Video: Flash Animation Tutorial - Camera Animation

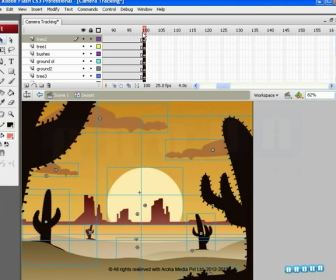We'll keep on doing the same until we are satisfied with the result. One aspect to be remembered is that we have to be very careful with the scale.
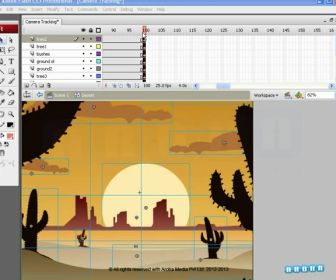The more scale up we give, the faster and jerkier the animation will be.
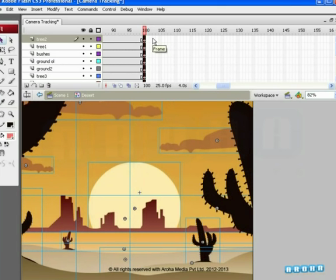Do explore more scale-ups to understand this concept. Next, we need the symbols to gradually scale up to our chosen size.
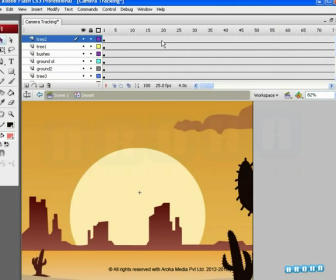So, again click on the top bar of the timeline between the 1st and 100th frame.
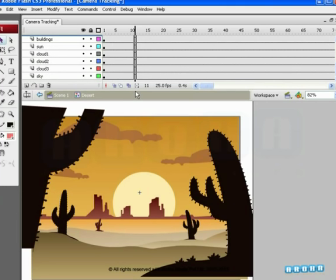Note that the entire row on all layers is selected now. Go to the Property tab and in the Tween box, select the Motion option.
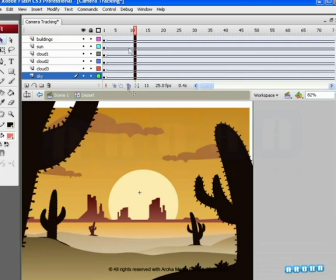To preview, drag the seeker to the 1st frame and press the Enter key.
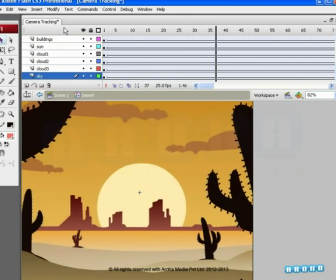You'll see that the camera is now zooming in. Another technical term for this is camera tracking.
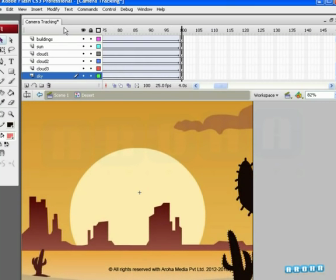Okay, now observe that this kind of normal zoom-in effect appears flat.
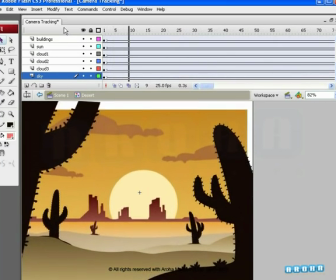It almost looks like we have magnified into an image. The animated BG feel is missing.
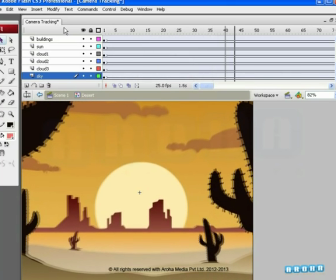So, how to make it more interesting and dynamic?
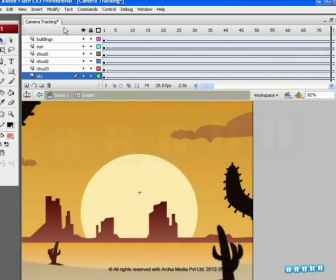We can enhance the effect of the camera tracking by utilizing the other objects in our BG.
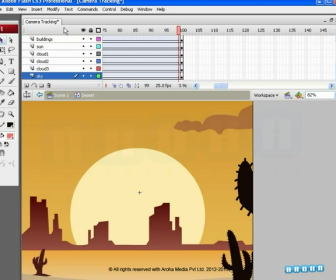Let's see how. Here's a camera principle you need to know here. The objects closer to the camera move more and move faster than those away from it. If we can use this principle in this case, we can achieve a dynamic camera effect.
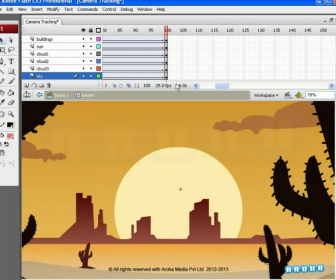Simply put, the objects closest to the camera must change faster than the rest.
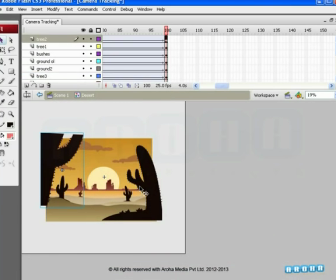For this, let's pick the two cactus plants and the bushes attached to them. Note that we are making these changes on the last frame, that is, the 100th frame of the animation. Select the extreme left cactus plant and scale it up by say 110%.
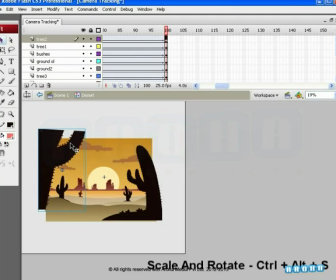Use the scale and rotate function accessed by pressing Ctrl plus Alt plus S. Repeat the scaling till it appears large enough. Now, select the cactus on the extreme right and repeat the same process again.
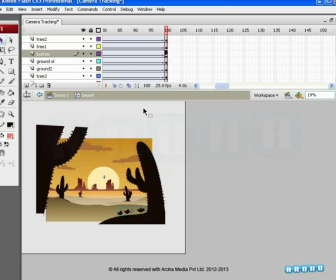Select the bushes too and scale them up in proportion to the cactus. Preview the animation. You'll see that the closer objects are scaling up faster than the rest.
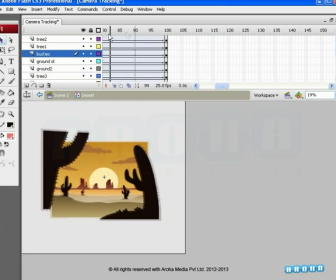We can see them coming at us faster, giving the scene some depth.
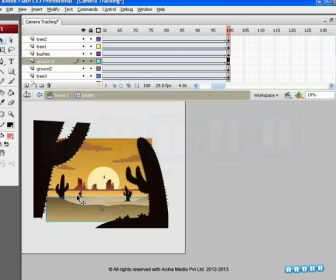Now, select the ground symbol closest to the screen. Always make sure that you are on 100th frame to avoid confusion later. Now, again bring up the scale and rotate dialog box.
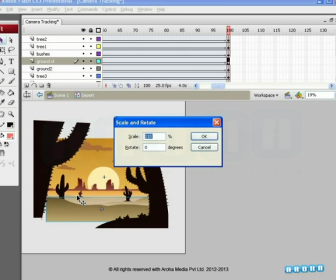Remember that we scaled up the front objects to 110%. The ground is slightly far from the camera, so we need a lesser scaling up for this object, say 105%.
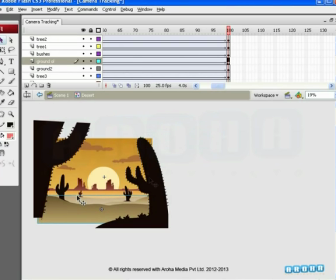Ground 2 and the cactus with it are farther. So, select the two together and scale them up a little less than the first. Ground 3 and the cactus on it are still farther away. So, select the two together and scale them up a little less than ground 3.
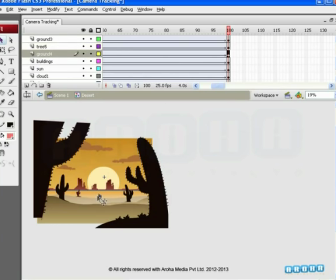Do the same for ground 4. The trick is to understand the logic behind the difference in scaling up the objects to create an effect. There are no fixed parameters for the scale-ups. You can explore different values of scale to get the hang of it.
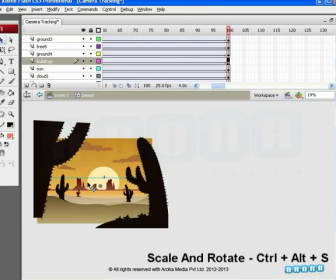Now to the building symbol. Let's scale it up a little more than the other symbols and see what we get.
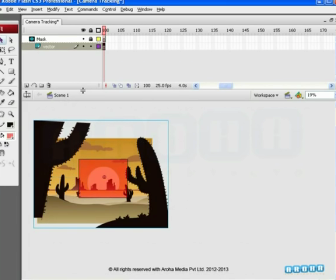Double-click outside the work area to come back to the main scene.
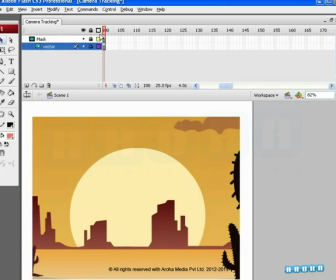Click the lock icon at the top of the layer stack to lock all the layers and activate the mask. Press Enter key.